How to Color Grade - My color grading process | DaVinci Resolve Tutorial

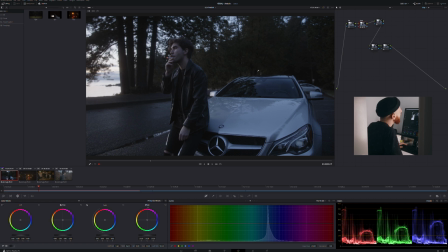I know that there is loss of details here,
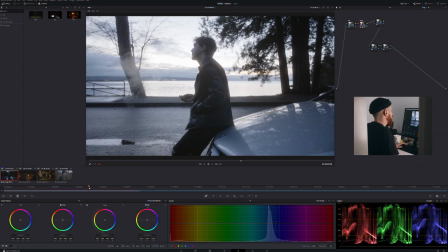and then there it's a little bit too high. I'm gonna fine tune the contrast here.
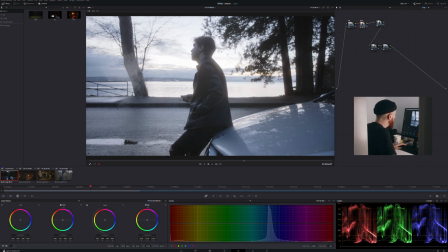I want my mid-tone to be a little bit there. A little bit like that, go back here, see how it goes.
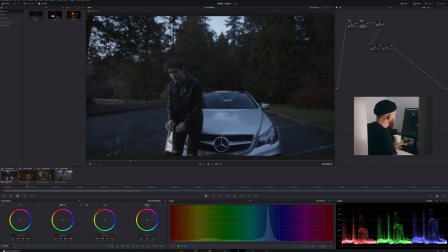Before, after, I kind of like it. I'm just gonna give the highlight a little bit more pop here. I meant the mid-tone here. And then push a shadow just a little bit more.
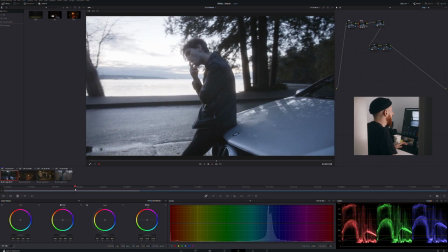And then look what it does here. The highlight, I just just a little bit too much.
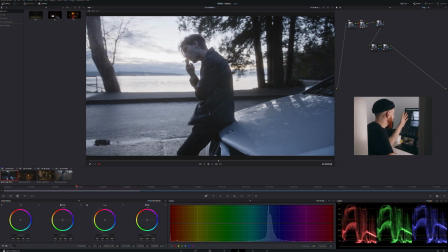According to my scopes here, there is no information to be gained in this high highlight, like those ultra highlight. So what I can do to verify that,
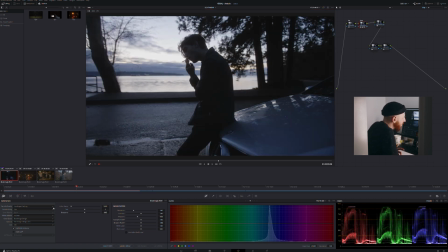sometimes I'm just gonna go pull this to 200
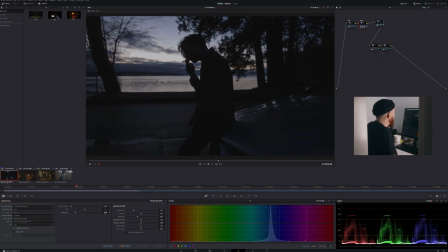ISO just so I can see if there's any information in my highlights. And you mess around and you see there is nothing to be gained because everything is flat here. When you see flat here, means that this part here is way beyond saving.
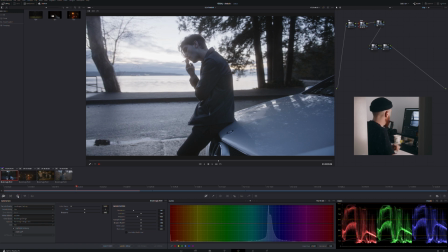Gonna reset this here back to what I was previously. Then I'm coming here and I'm gonna, give it a little bit of saturation, a little 60 here,
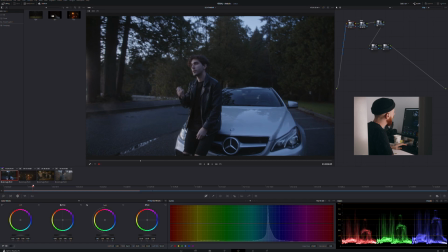just to give it a little bit of like, I'm quite happy with how this turns out here.
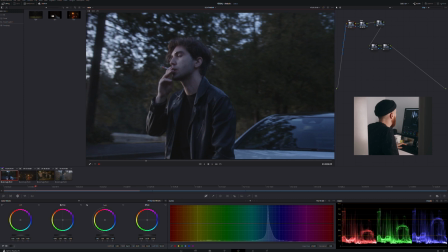This turned out, as you can see, we have a lot of details in his skin,
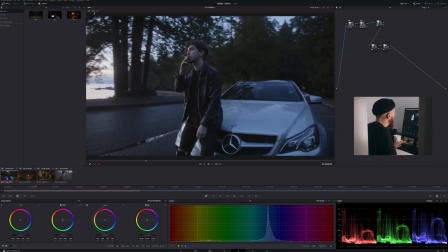a lot of details in the shadow, a lot of details in the highlight, and that's it. No, I'm just kidding. This is just the beginning. A lot of people would stop there, but not me and not you.
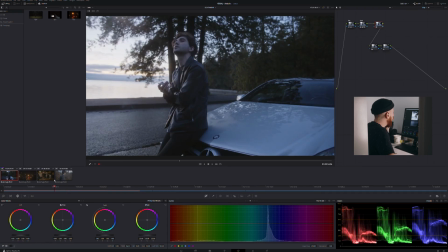Now I'm looking at this image and I know it's quite cold. He's in the shadow, he's in the shade.
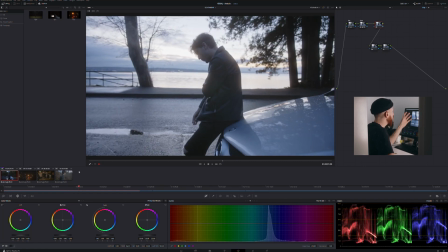It's a sunset, that's the ocean here. So everything is going to be cold.
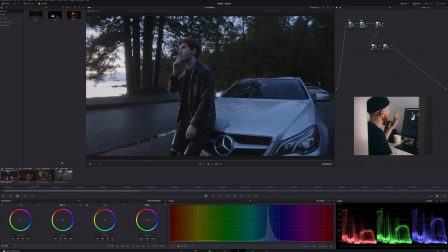Now I have a decision to make. Do I want it to be neutral? Do I want this image to be, color accurate, or do I want this image to have a mood?
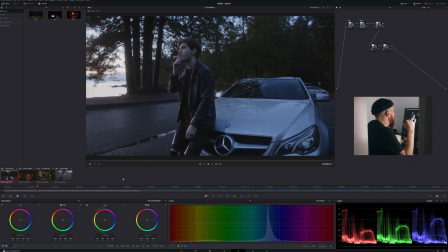I personally want it to have a mood. I personally don't want it to be perfectly color balanced. I shot it this way because I knew I wanted it to be cold. If we go in the raw section here, you see like my color temperature is at 5,000
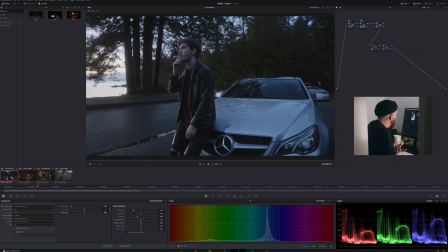and my tint is at 0. I would maybe just my tint is at 0. I might just add a little bit of warmth. Let's see what it says here. Yeah. I like it.
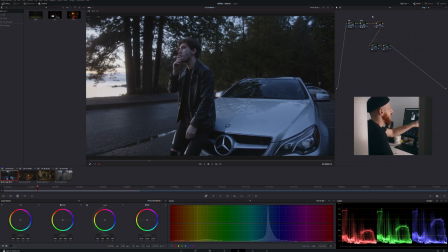Then I go in this node here, the third node. This image is already kind of where I want it to be. It's already kind of cold, already kind of like you have this warmth and cold contrast. I'm gonna go for a little bit more neutral.
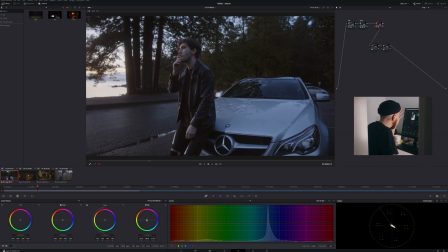My goal is always to have his skin look as healthy as possible. And you can see here in your scope that this is most likely his skin tone. You see here, the skin tones are about right.
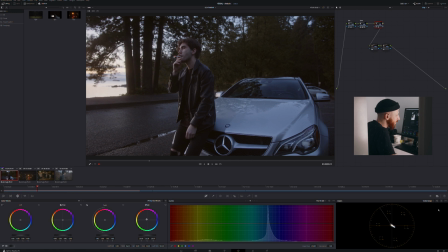So now I'm gonna go back here in my parade and I'm gonna start dialing in the shadows. I want to create as much color separation as possible here.